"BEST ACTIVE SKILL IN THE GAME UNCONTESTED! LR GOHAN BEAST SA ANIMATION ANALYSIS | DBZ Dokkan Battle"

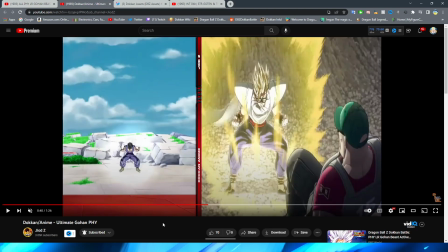so it's interesting that they just kind of include this as sort of like a transitional piece into here which I do kind of wish that they like zoomed out on Gohan's face and then they had this rather than just cutting from one thing to another a lot of jump cuts in these essays
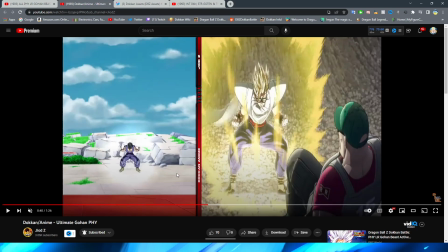is a frequent thing that I am really noticing here so then we begin to get into the shenanigans ladies and gentlemen obviously this is
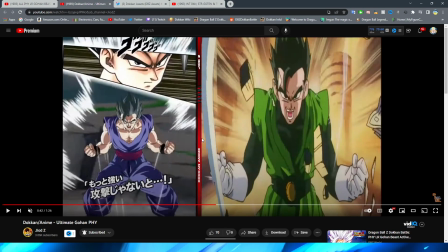a reference to when Gohan is powering up in Super Saiyan and even the way that they zoom in but we'll get to that don't you worry right even the
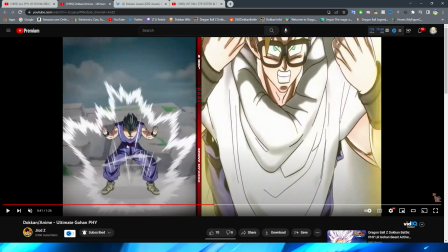way that he kind of moves here right they sort of mask it with this impact
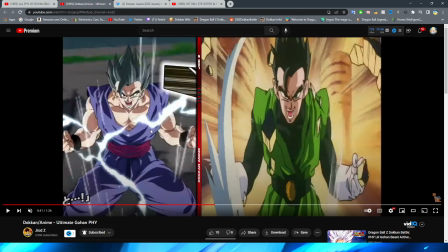frame right but then they have him powering up and obviously squatting down but this is like
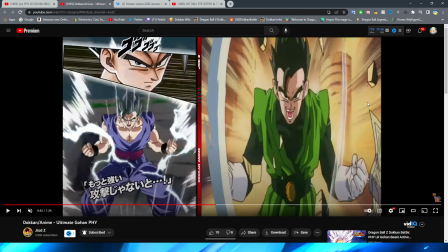frame for frame right this scene where he's the great saiyan
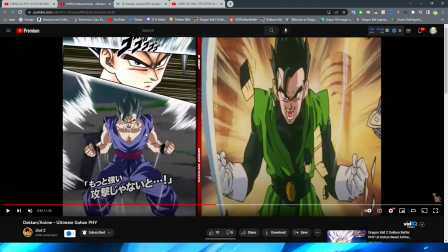man now granted this could just be another angle of this
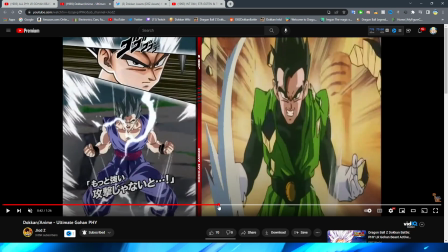shot where he's powering up in super saiyan because this pose is basically the same as this one but it is kind of undeniable
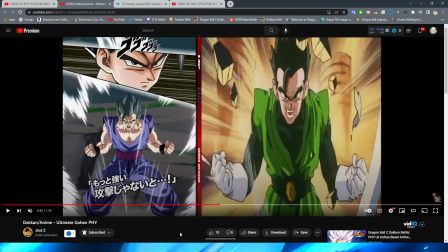how close it is to this and granted obviously with dragon ball they hit the same poses all the time and of course they can't have a unique angle for every
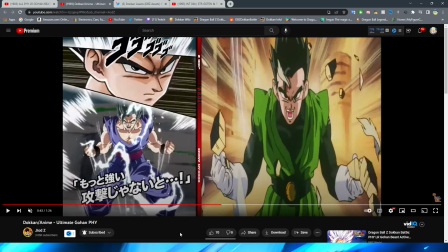single time they hit the same pose like i understand that but it's weird that they take it from this and it gets weirder because after we get to the
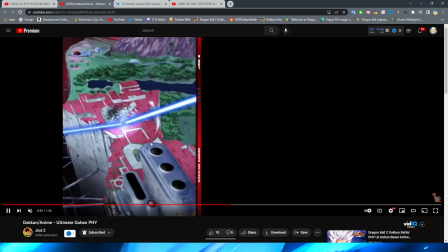card arts we now have this right first of all we have this shot here which i really really like this is actually a dokkan original right because you can see that there's no comparison to this here this shot here where we have the red ribbon rb base um
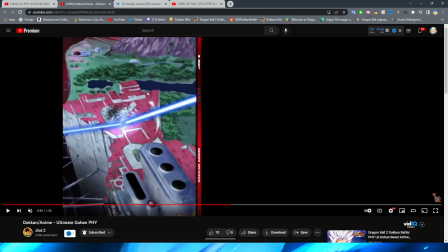i didn't even notice that it's shaped like the red ribbon i did not even notice that that is literally the red ribbon logo for the base that is so
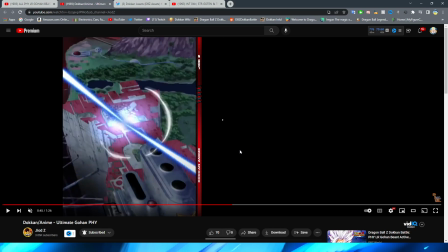sick okay so these cool light effects i really like this that obviously sort of like implying that gohan is powering up right
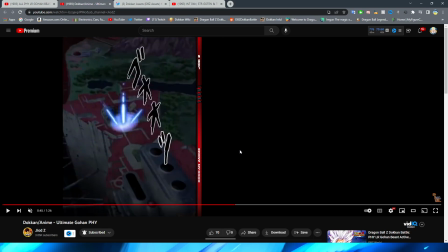really really like this the light exploding everywhere even just this little bit of light at the bottom sort of representing the aura you know coming off of Gohan here of course
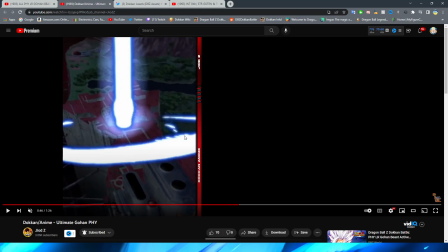the ki shooting up into the sky looks great you have even that little that comes off of it
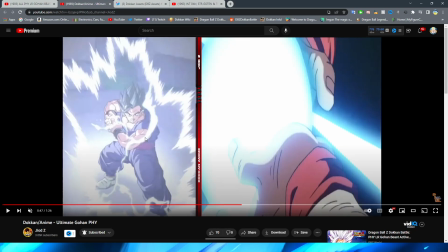they zoom down in to Gohan doing the Kamehameha